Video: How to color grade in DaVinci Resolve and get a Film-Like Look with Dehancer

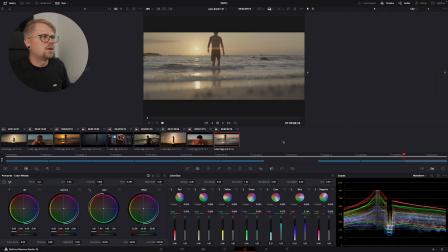I was using the 75mm lens on this, and I actually just I set my camera on the sand, which it got super sandy, but
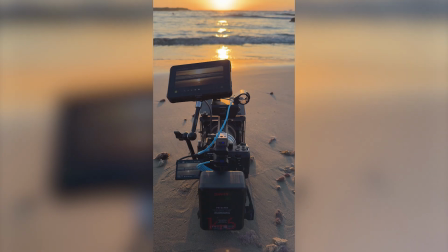my tripod didn't go low enough essentially. So I set it on the sand and I made a little hole there for it to stand on, and it just turned out to be this incredible shot.
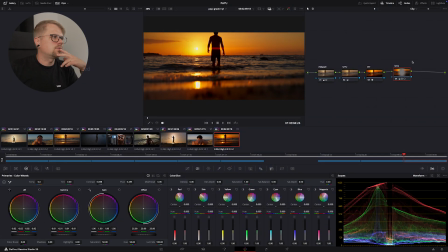Okay, so let's paste over the information from the first image that we created. And once again, the saturation is going crazy. All right, so we're gonna take the lamp off and let's turn off the saturation for now, and let's just work with our primaries.
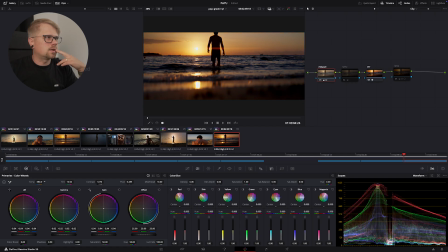Okay, so we're gonna need to cool this down a little bit. I think right here, -500. Okay, that's pretty good, because it just looked way too orange.
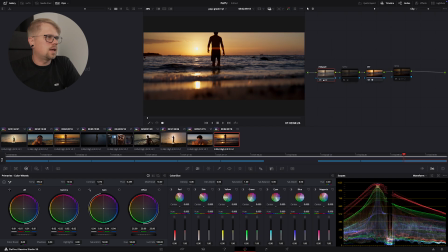We're gonna bring our blacks up just a tad, and let's bring our midtones down. We're still gonna get that silhouetted nice image, and our shadows up a little bit to give a little more detail into the shadows.
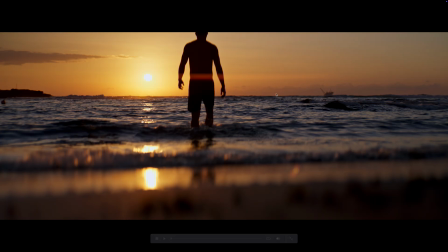I like the little flare that's here as well. I don't know how visible it is, but it's got this really nice flare.
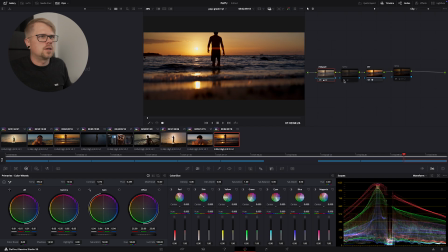It's subtle, but it's nice. Primaries are pretty good. And then let's tackle the saturation. Let's just reset both of them. I think we want it just a little bit more saturated in the highlights.
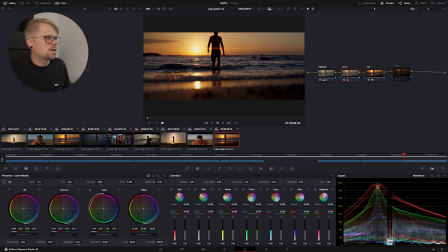And let's bring down the saturation. I guess we're gonna leave it at 0 for the midtones. So that's looking really nice to me.
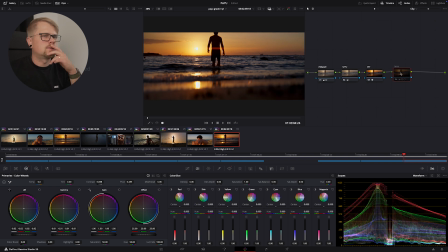And I honestly don't even want to put the lamp or whatever you would call it on this one, because I just want to keep it clean. It looks really nice. And I think the attention is where it should be anyways.
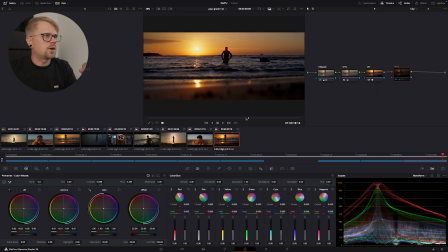So I'm not worried about it. It's a cool shot. And that's pretty much it. So basically we've graded 3 images and we've done a pretty good job at it. We haven't exactly graded them, but we've balanced out 3 images. So now all that's left to do is to go to the timeline viewer over here,
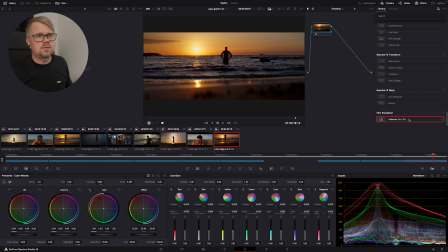add a serial node, and let's go ahead and go to the effects, slap on that Dehancer on there,
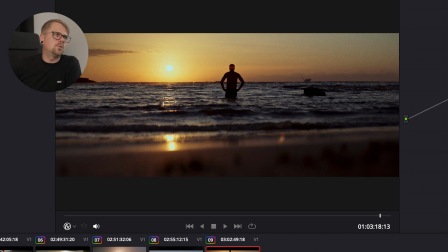and create a beautiful film look just like that. Just like that.